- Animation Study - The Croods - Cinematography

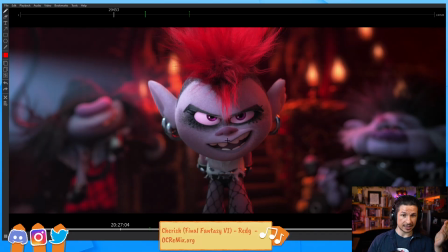So this is using a couple of different techniques that we didn't really talk about earlier. One one that we have talked about is the highlight. So where's the brightest spot? Right there.
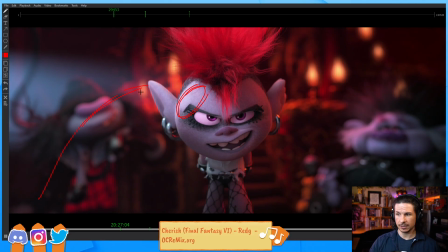Where's everything leading us to? Line of action here goes there. Line of action goes there. We've got even the light is creating lines.
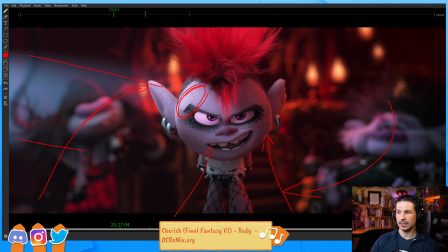We've got the stairs creating lines up to the face. You've got this banister, and even the lights here connect. And if we create a line between the lights, they all bring our attention right into the center.
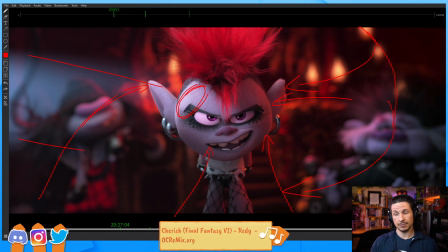And then they are also using depth of field. So, or depth of focus, I should say. So that is basically the background is blurry, which makes the things that aren't in focus. So the things that aren't blurry stay in focus. The things that are fall out of focus. It's the same thing in the background here. It's hard to kind of focus on the things back there because it's so blurry. You can't really make out anything, any specific details back there. If you could, that would be much easier to focus on, maybe that little Pikachu that's just hiding there on the desk there. Or maybe you'll kind of see the Beifong figure right there and kind of focus on her. It would be very easy to get lost in there. The depth of focus, depth of field, makes it so that it falls away. It is manipulation. That's what it is.
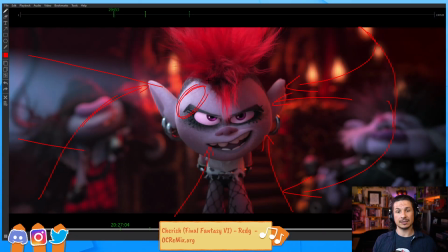When we are trying to figure out how to lead the audience's eye, a term for it is manipulation. We are trying to manipulate where the audience will look at any time.
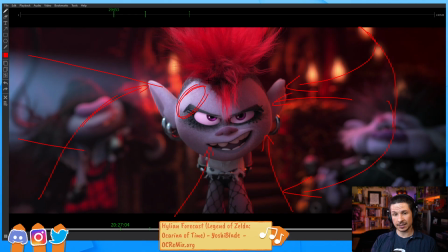And this is very important because we need to make sure that the audience knows exactly what's happening and doesn't miss anything. If they are watching a scene,
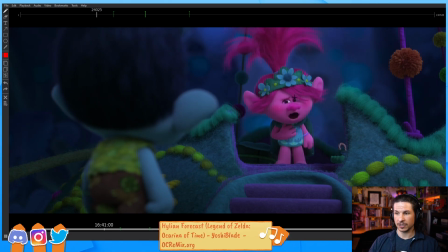and let's say in this scene here, we're supposed to be looking at her talking and having this conversation. But if for some reason we're looking over here, just paying attention to something that's like, maybe there's a little spider or something crawling on this rope.
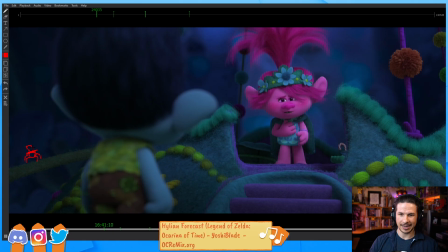It's got a little funny hat on there and it's just doing its own little thing, crawling around, doing a little jig. Are you going to be watching her? Are you going to catch everything that she's saying and doing? No, we're looking at this funny little spider. We don't want that.
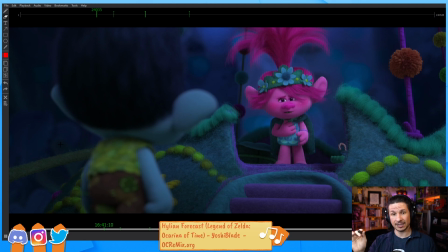We want the audience to pay attention to very specific areas. In most cases, that's going to be the character who's talking or doing kind of the lead action. Not always the case. Now, actually, is there a scene where that isn't the case that I can think off the top of my head?
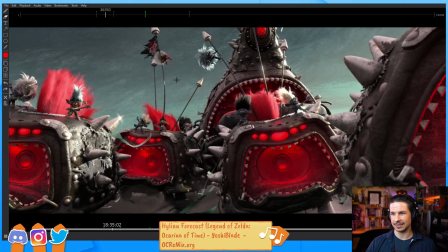Where you'll have a character talking. Oh, this is a beautiful composition. So cool.
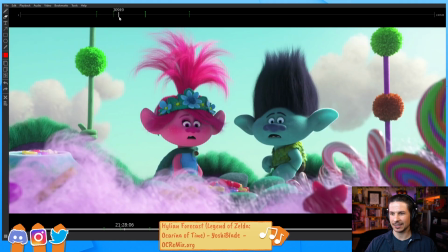Very Mad Maxian. Okay, let's take a look at this actually. The animation is so good.
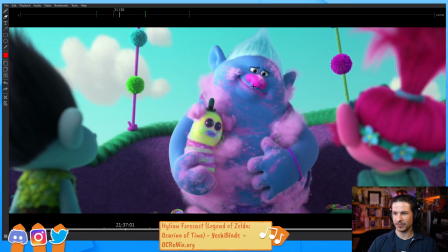So we're supposed to be focusing here.
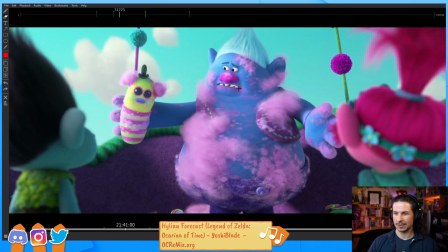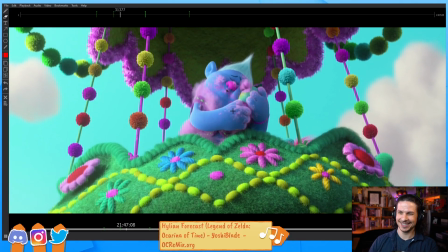It's so well done. If you haven't seen this, I recommend checking it out.
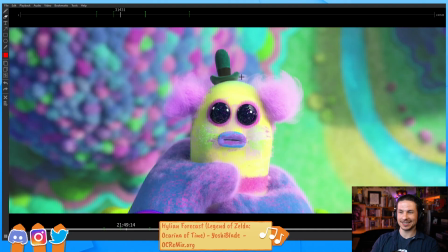Look at that. We were just talking about this. The dolly zoom. There you go.
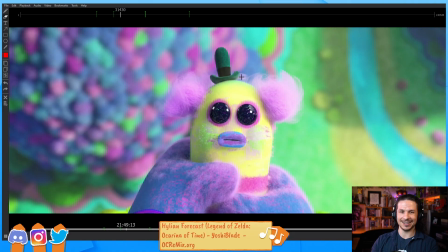That's the dolly zoom.
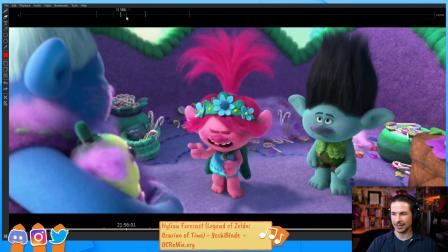Okay. I think it was right. Yeah, so right here.
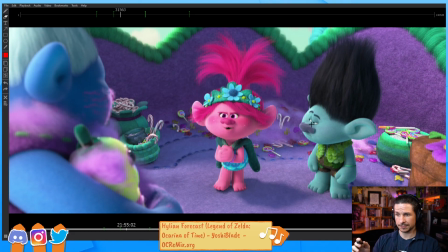Watch how our eyes change focus. So we cut over.
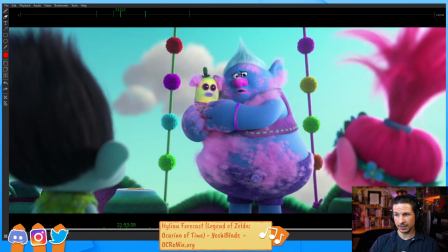They bring our focus here. He's looking at her right at the end of the scene.
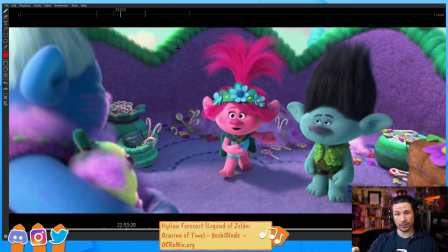So that brings us on the cut. We're already focused on her. Now she's moving.
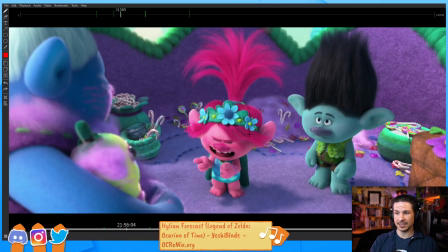She's doing all of this complex stuff. We're paying attention to her.
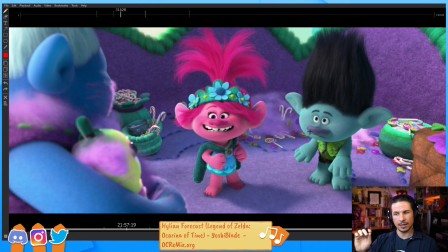It's that hand motion gets lost just a little bit. But watch how her motion, she's moving, moving, moving, moving. As he's doing that motion, she stops moving a little bit. See how she holds for just a little bit here?
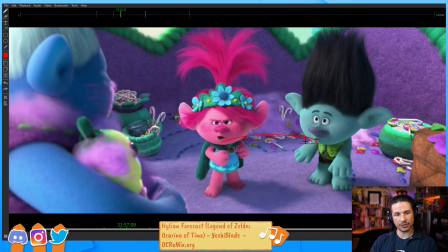That allows us to kind of go, oh, what's he doing? Before coming back.
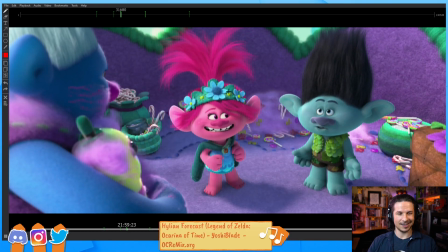Yeah, it's a dolly zoom on a doll.
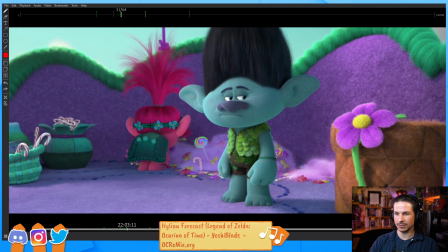Or even here. So she's the one that's talking right now. She's talking, but we're focused on him.
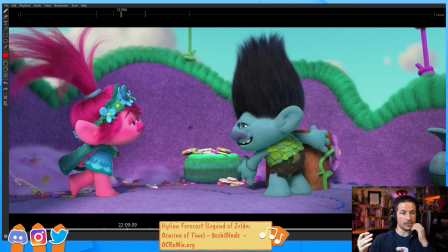So it's that ability to bring focus from one character to another is very important.
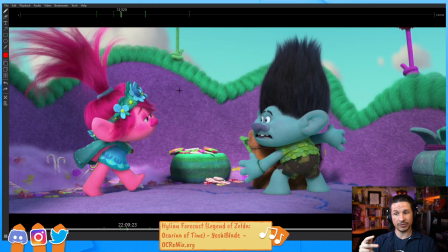Even something like this. You now have two characters moving in a scene.
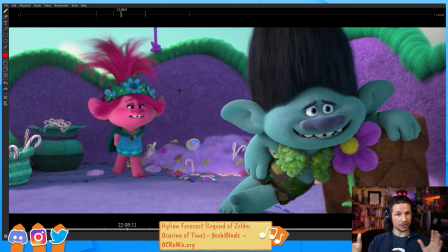We don't want our audiences to be split between them and not know where to look. if we look at her motion, it's very controlled.
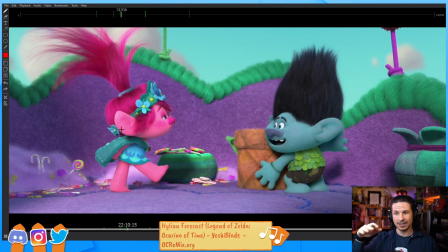Her legs are moving. You've got a little overlap in the head, not much else.
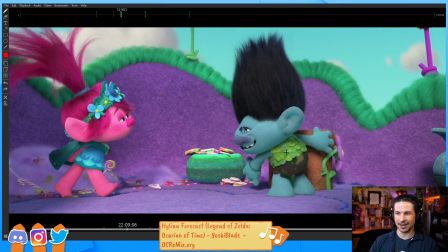He is moving a crazy amount. His arms are moving. His legs. I love the walk here.
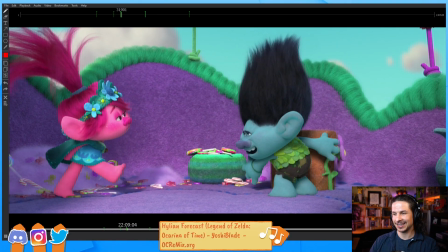It's so good. And look at the shapes that they create. That arm just bloop.
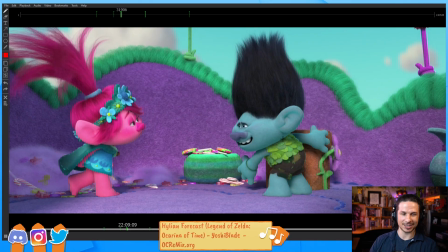So good. Do yourself a favor, watch this film. It's so funny.
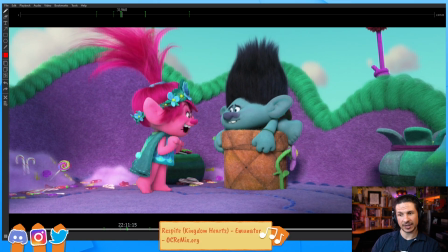But then here he jumps up, he stops moving, and now we get into her faster motion here. I love that smile. So happy. Even the arm pose.
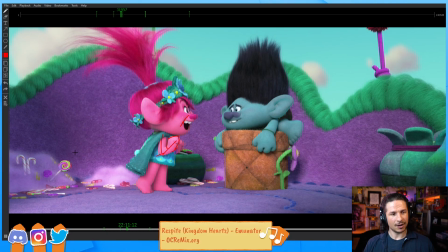So good. So yeah, hopefully that makes sense, and hopefully that clarifies that focus and the line of action between two characters.
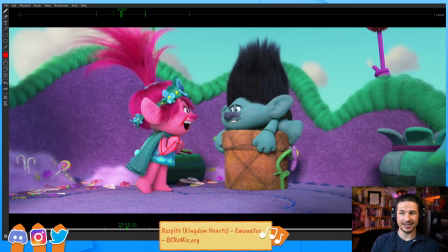Let's see. Yeah, the texturing in this movie is fantastic. Like, just you look at the sticks and stones here.
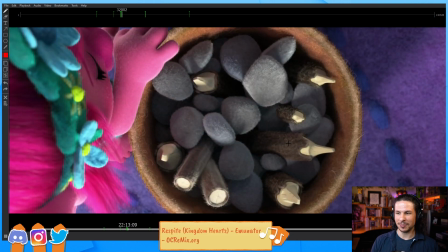The stones are made out of felt. The bark is like some furry material. It's just, it looks like a world that's made out of like arts and craft. It is so good.